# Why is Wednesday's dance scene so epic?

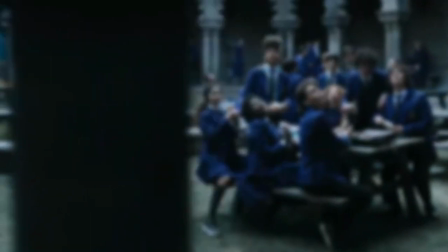4:06 Although Nevermore is a school for vampires, mermaids, werewolves, etc., she still manages to stand out.
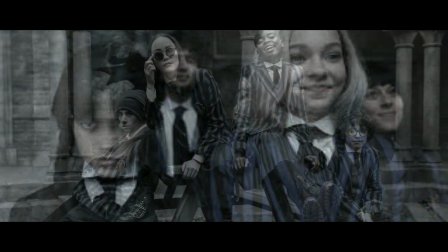4:13 She's the only student wearing a black uniform while her peers wear blue, black, and white.
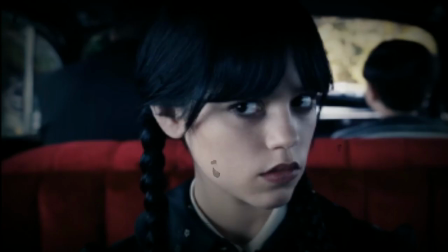4:18 Her disposition is always dark.
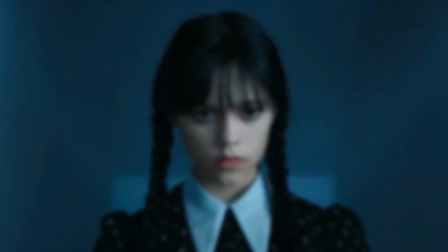4:20 She never smiles or blinks unless she's getting somewhat emotional, but overall she's a dark-natured individual who opens her arms to all oddities.
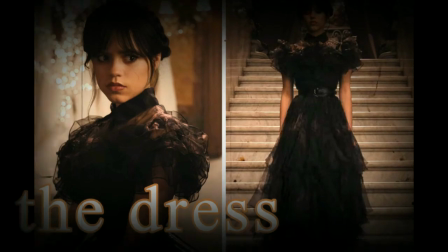4:29 Her dress at the Raven Dance is almost a black floor-length tulle-layered gown with a belt cinched at her waist.
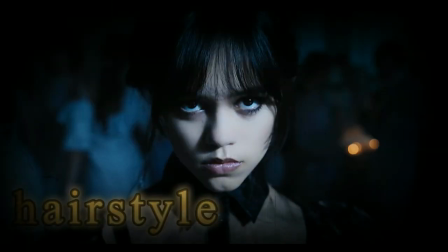4:36 Her hair is in a braided crown while bangs hang in front of her face, somewhat hiding her eyes, giving her an air of mystique.
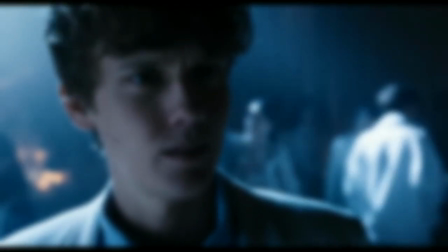4:44 Interestingly, the Goo Goo Muck is the only song Wednesday dances to.
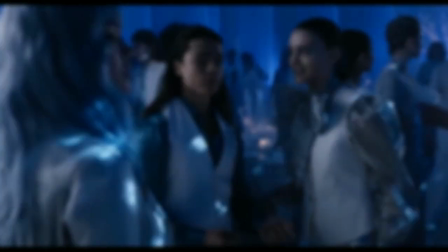4:48 All the other songs are all regular pop songs, but the Goo Goo Muck is alternative,
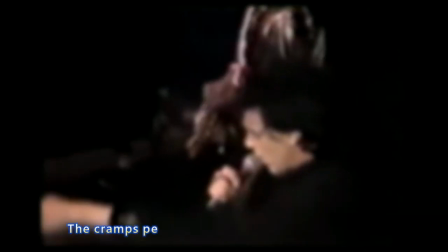4:53 and the song's message makes the scene make sense. There's been a lot of debate on the song's actual meaning,
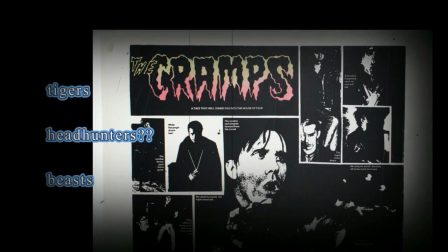4:58 but to stay in accordance with the series, the song's repetition of tigers, headhunters, and beasts roaming the night give hints to some kind of werewolf or monster.
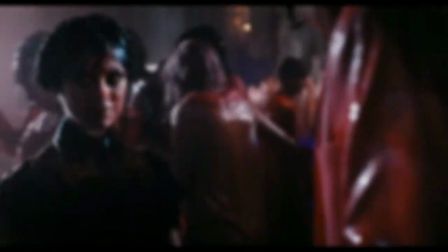5:07 It fits perfectly with Wednesday's storyline, as she is someone to be watchful of, as she's dark-natured and definitely dangerous.
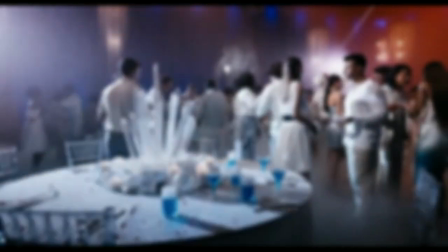5:16 In addition to the song vibing with Wednesday, it also vibes with her date Tyler, who at the end ends up being the monster.
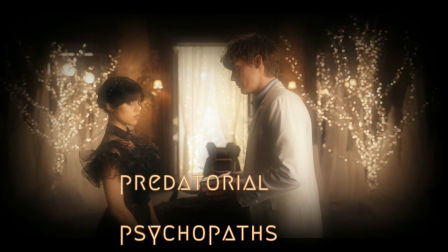5:23 So it's just two predatorial, crazy psychopaths grooving on the dance floor.
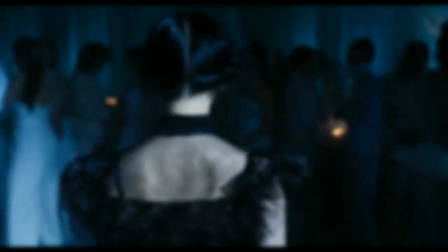5:29 So Wednesday's outfit was great, the song choice was fitting, but most importantly,
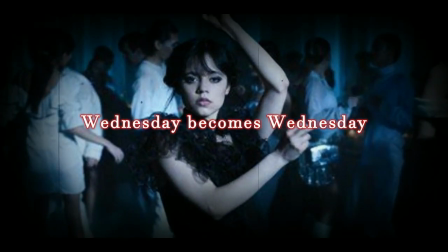5:35 this is the scene where Wednesday becomes Wednesday, and all of her hauntedness, all of her darkness, and all of her weird beauty.
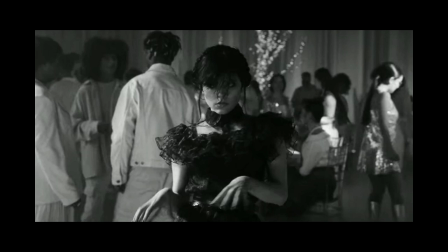5:44 For the first 3 episodes, we see her as this stoic, non-emotional being,
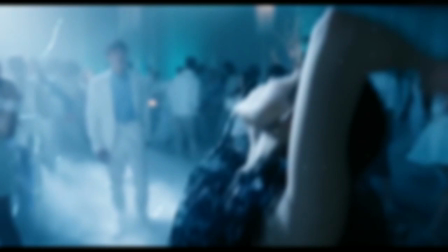5:49 and to finally see her let loose on the dance floor finally shows us her musical
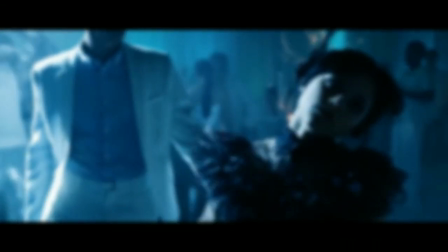5:54 expression and the fact that she's weird and she's not afraid to show it.
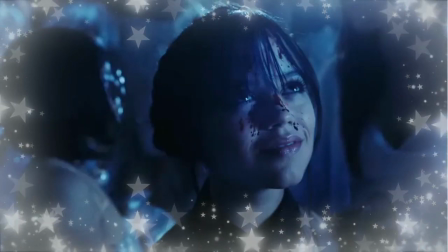5:59 She's not like most Netflix teens who try to hide who they are and fit in.
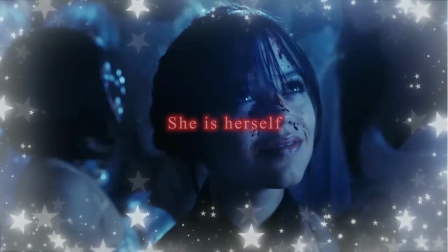6:04 She's absolutely herself, and simply, it's a breath of fresh air. Wednesday is the teenage goo-goo muck.
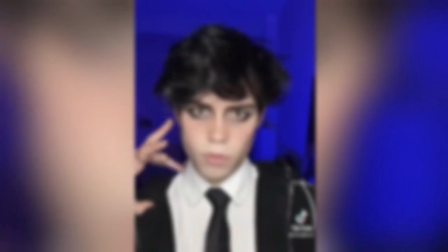6:12 To be honest, today's day is all about finding ways of expressing oneself.
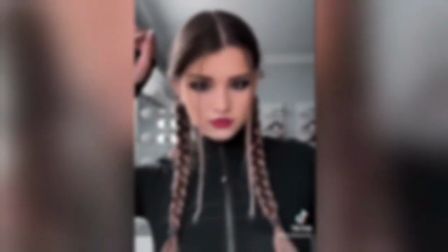6:16 Whether that's on YouTube, TikTok, or any branch of social media, this is the area of being yourself, whatever, wherever, however weird it may be.
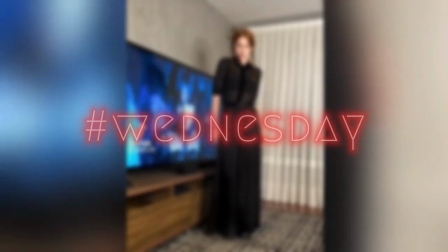6:25 The hashtag Wednesday dance has gone viral on TikTok,
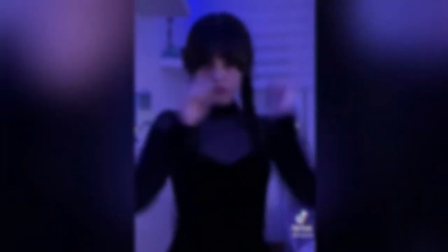6:29 however with the Lady Gaga song Bloody Mary, which Lady Gaga made a shout out to on Twitter.
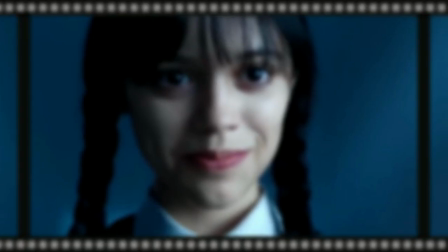6:36 Clearly, people are getting down with Wednesday's weird because it is different and it is her,
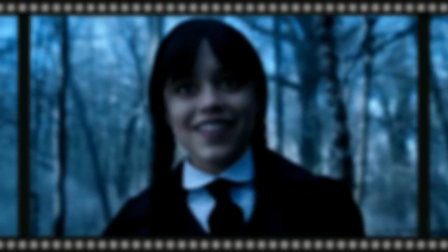6:41 which could subconsciously be sending a message to be who you are, and I have to say that I'm down with that.
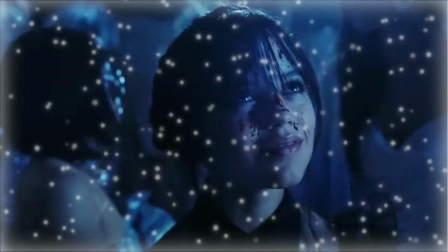6:47 Anyways, I hope you all enjoyed the video. Give us a thumbs up and subscribe if you want to keep seeing content like this.
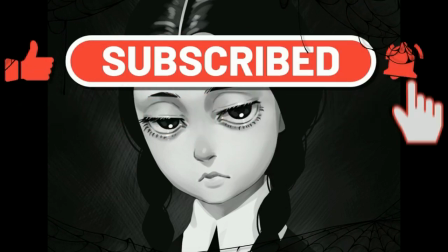6:53 Also, make sure to tune into the Gabspot live streams on Fridays. Peace.